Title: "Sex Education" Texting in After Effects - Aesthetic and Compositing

Hi, I'm George and welcome to G Makes, and this is part two of my modern texting effect tutorial based on the Netflix series Sex Education. If you haven't seen part one, you should probably check that out. Otherwise, if you've already seen it or like skipping ahead, let's jump right into After Effects.
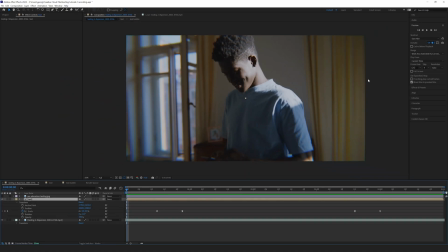So here I am in After Effects. I have another plate of stock footage, again from the intro to this video, set up in my background. And I've got basically what we did in the last video, part one.
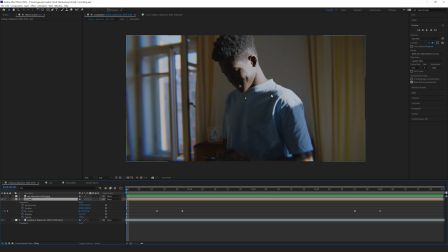If you haven't watched, go ahead and watch that just to see how to make the text bubble and how to make this little opening animation, which I'll show you. Here's what we've got so far.
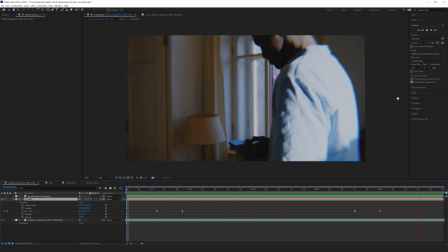There we go. Pretty straightforward.
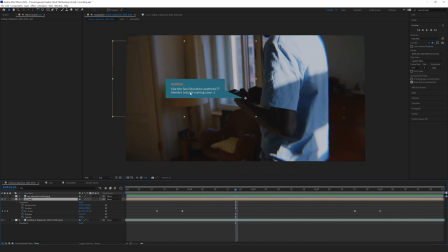So what we're going to accomplish in this tutorial is making this bubble look a little more towards the aesthetic of Sex Education,
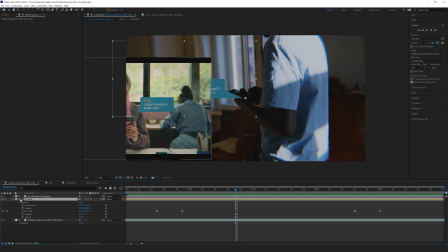the Netflix series. I've already changed the colors from my last tutorial, and I just took this photo I have of one of the text bubbles,
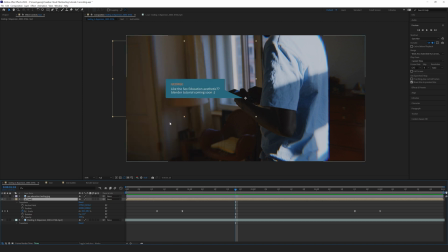and I just used the color picker, and I picked the right colors for the bubble and the text. And then what we're gonna do, though, is we're gonna make this from the static bubble that just scales up and down,
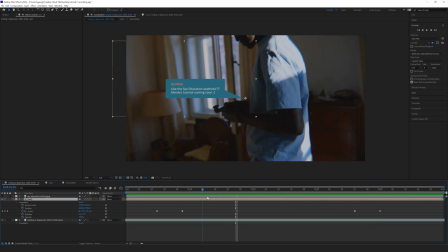so basically opening and closing the text, from the static bubble, and we're gonna give this some motion,
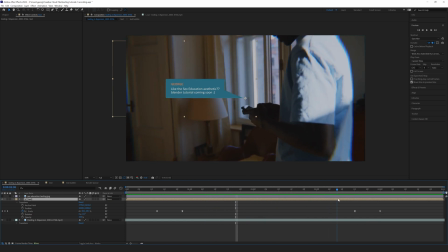so it's gonna actually stick to the phone.
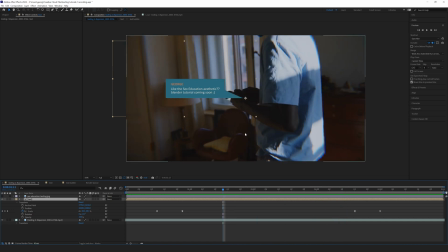And we're also going to rotate it so it looks a little bit more like it's in the shot and not just a flat thing composited on top. But first, to match this aesthetic a little bit better to what we've got right here, there's a little distortion from the grain and everything.
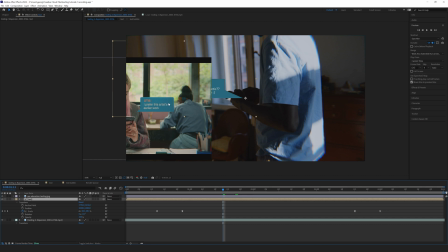What I'm going to do is I'm going to try to match that a little more so it's not just this flat thing. I'm not going to quite go ahead and completely match the grain of my footage, which is something you could do to composite it better in. I'm just going to give the bubble itself a little style, and then you could add grain on top of that to blend it more into your footage.
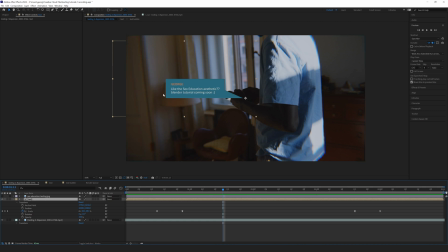So how I'm going to accomplish that is by going to my effects and using the good old turbulent noise. So we're going to take that and we're going to drag that onto our bubble. I've got my pre-comp just called text.
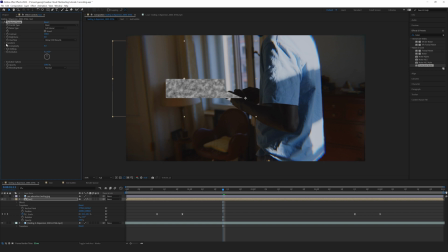And there we go. So it doesn't look very good, but we're going to move that in scale. So we're going to take off uniform scaling because I'm going to make this, let's say, 300 by 10.
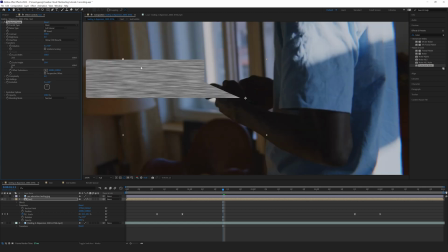And you can see that really scrunched it down, just gave some nice little lines. You can mess with these how you want to do them. And then the last thing we're going to do is we're going to change that blending mode.
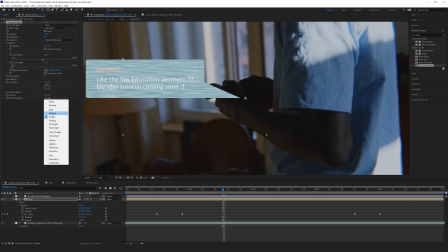You could do screen, which will keep the white bits, get rid of the black, or we can keep the black bits and get rid of the white.
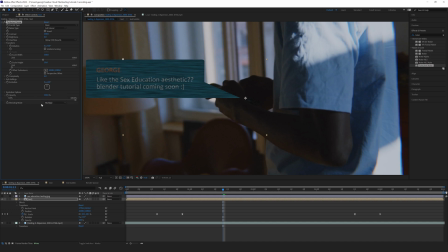I'm going to use multiply to do that. And lastly, I'm going to turn the opacity pretty far down. I just want this to be a subtle effect, so somewhere that looks good to me. And let's say, let's go 15. I like a good divide by 5. A good multiple of 5, I should say.
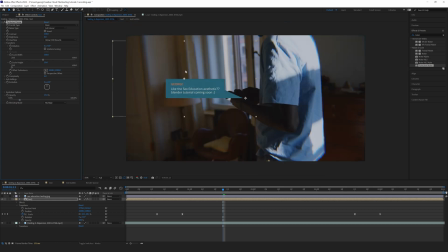There we go. So that's my effect for how to get that little bit of noise. And again, you could add another noise on top of it to match more your background, but that's just to give the bubble itself a little more texture.
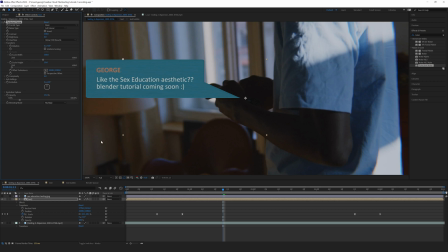The last thing we're going to do to cover that aesthetic bit is go ahead and back to our text pre-comp.
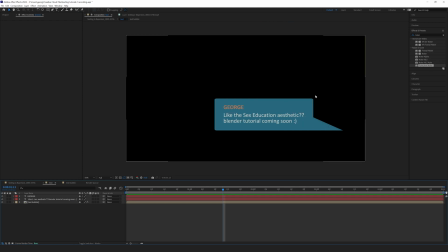So again, this is the pre-comp that has just the text bubble itself, as well as the text on top of it. And now for each of our text layers, so for me, that's I added the name up here and also the actual text of the text.
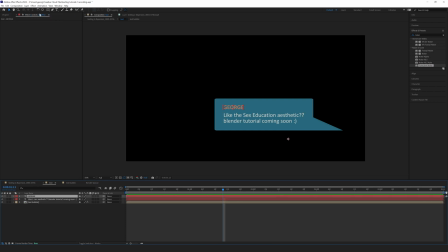We're going to add a layer style. So I'm going to go to layer with the layer selected.
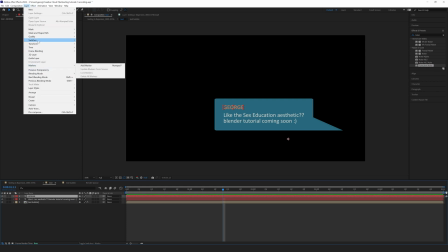In this case, it's the one that says George. I'm going to go into the layer panel. I'm going to go to layer styles, and we're going to do an inner shadow.
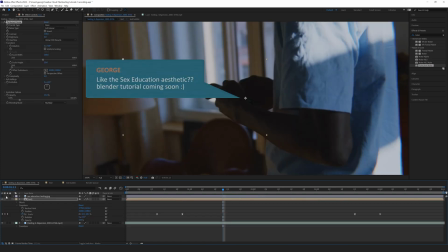And you can see, because what happens on their text is there is this little bit of depth to it.
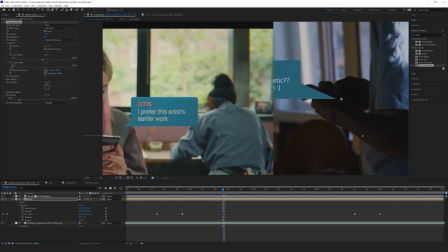And this inner shadow just gives pretty nice control.
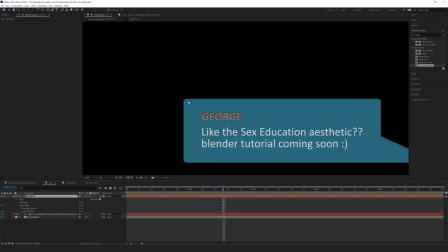You could also, again, use an emboss or a gradient, or not a gradient, a bevel, but I like the inner shadow.